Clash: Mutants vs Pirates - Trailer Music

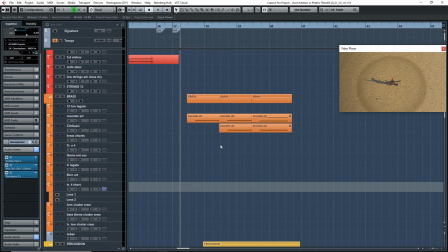35:11 So just again, layering different instruments that are doing similar things together to create a bit more space and a bit more depth in the sound.
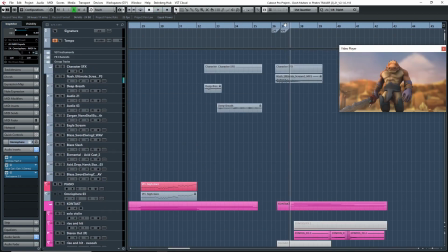35:18 So if I play it all together now, everything, all the elements.
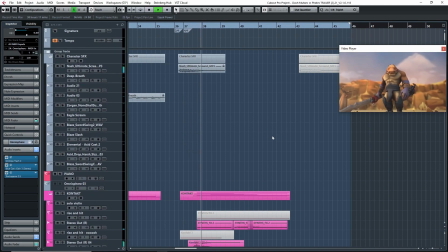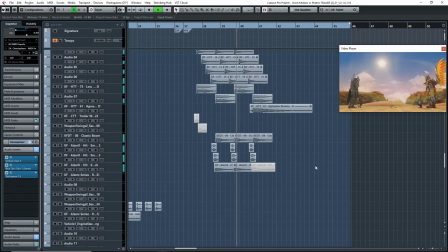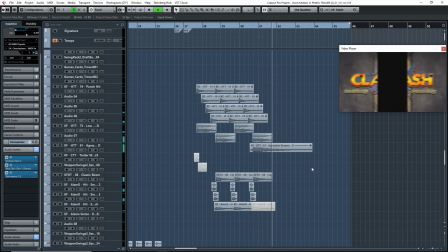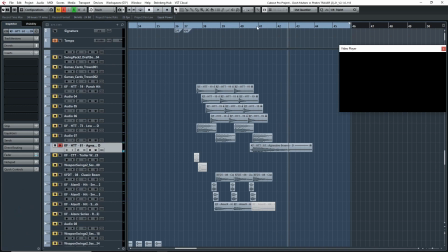35:37 And of course, at the end here, I just had a final big hit just for that closing screen there.
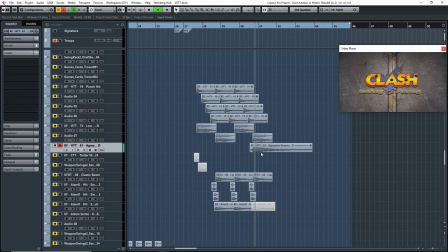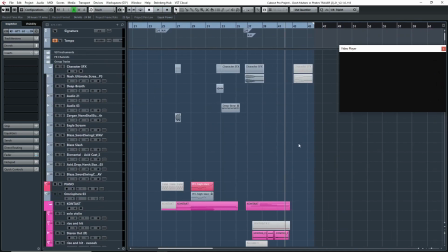35:49 And that's what that is. Right? So that's how I created this, this closing, this ending for the trailer.
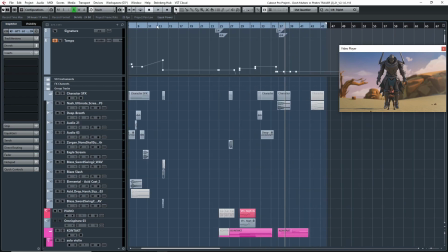35:57 Yeah, it's pretty simple-ish, I guess. And so, yeah, once I had the opening and the beginning done,
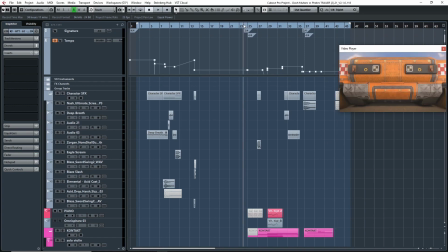36:05 I think the next part that I created and that I moved to was this section here. So I thought the opening was the most important, the ending was the most important. I don't know if I would pick an order to those two. They're kind of both as important. But for sure, the next most important part for me was this section right here.
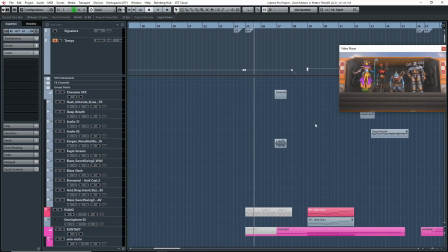36:27 Because this is when you suddenly have the introduction of the characters and the tension, and you kind of have that interaction with all the characters in the game. So I knew this was going to be the next most important part. So this is the next place that I went to work on the trailer.
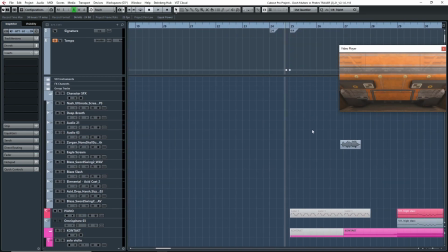36:42 So let's have a listen to this and see what we did.
None
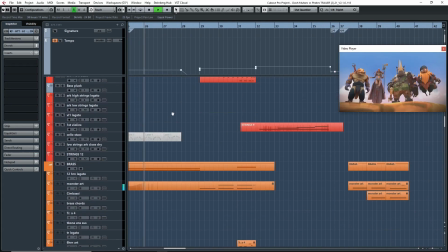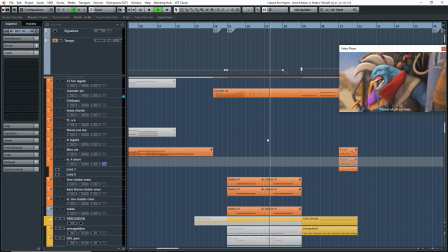36:52 shall survive.
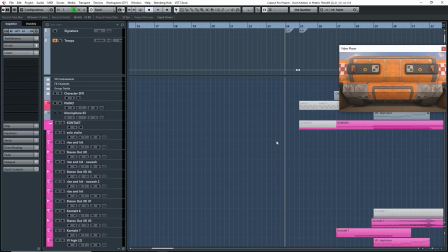36:55 So I think you're going to see some very similar elements to and strategies or effects that I created similar to the ending to build that tension.
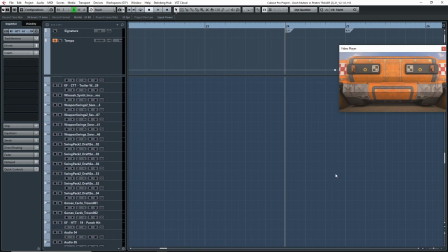37:04 So let's have a look. So yeah, I think we'll have a similar orchestration as well.
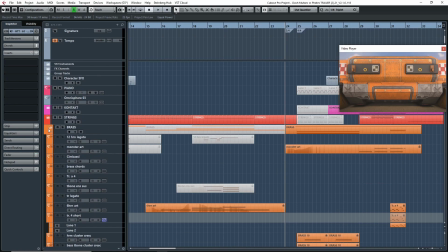37:12 Let's see here. So first thing is the Omnisphere again. I have a bass playing here.
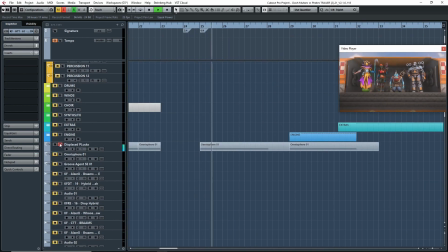37:20 Right here. And these are the same plugs from the beginning,
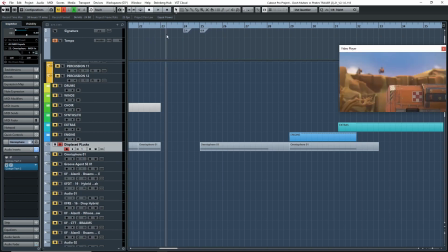37:25 but this time I added a lot more grit to them by adding Isotope here.
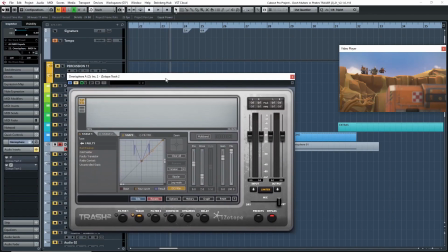37:32 This is Trash by Isotope, which is a distortion unit. So a distortion plugin.
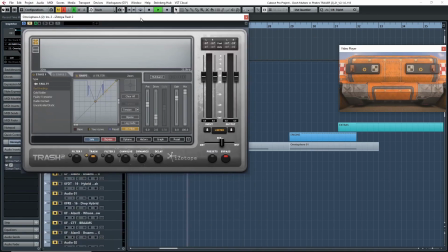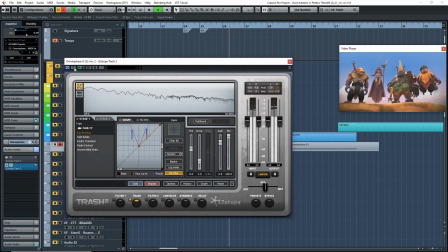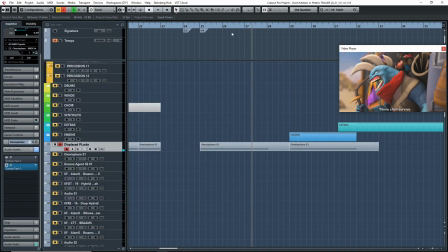37:45 Right, it just adds a lot more grit to the sound.
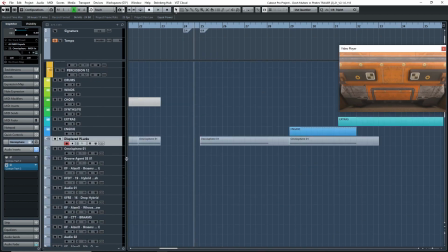37:53 And part of the reason I included that there, that the trash, is because if not, then this sound would be like completely drowned from the rest of whatever's going on. So all the hits and the Brahms and the brass, you wouldn't even hear it. Yeah.
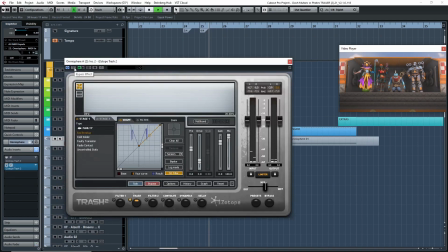38:09 So if I play it, and I mute it, you barely hear it.
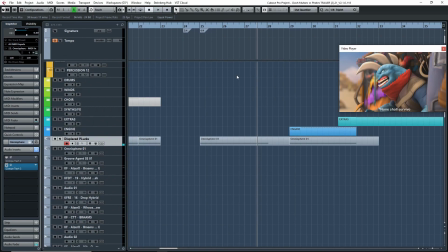38:16 None shall survive.
But when I put that in, suddenly it adds more stereo width, and you really hear the grit of it.
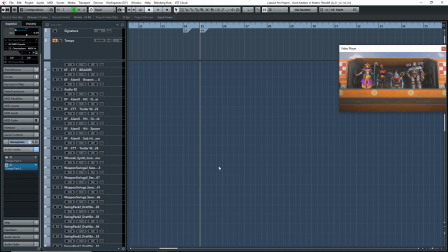38:22 So again, so what else is going on here? So that's the first thing.
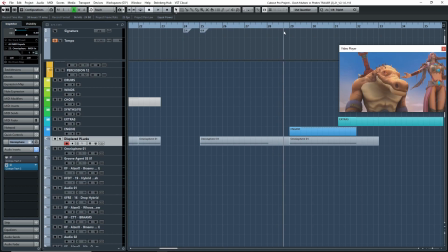38:25 This is kind of like me setting up the foundation for this section here, right here.
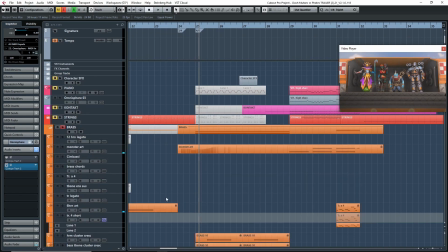38:33 And then what else? What other elements did I have? So of course, again, the brass.
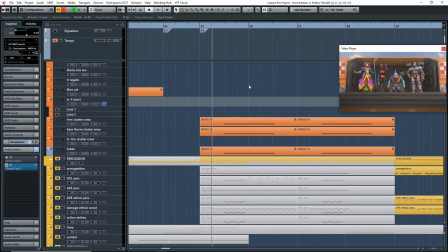38:39 So instead of doing like low Brahms for the brass, for this
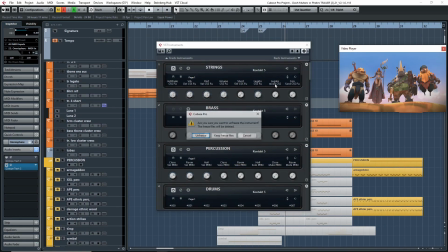38:45 is from, let's see if I can freeze it here. This is from Metropolis Arc 1. And I have horns, bass trombone, and tubas.
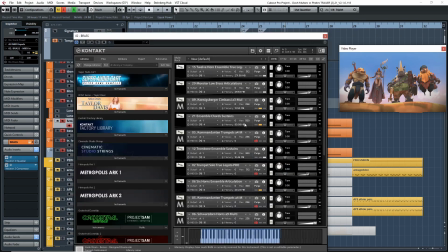38:58 So if I go in here, where is that, number 10?
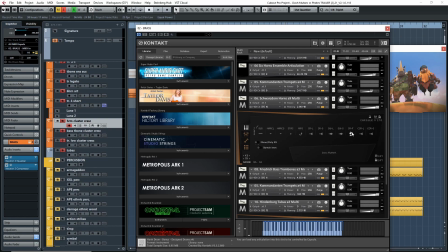39:04 Yeah, right here. So again, these are clusters. So they are crescendo clusters.
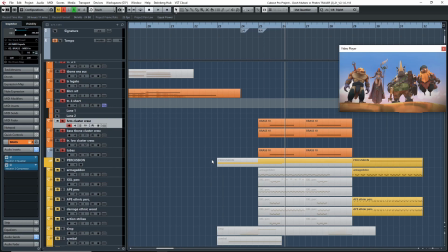39:09 So this is another great way to build tension is having brass clusters or what is it called?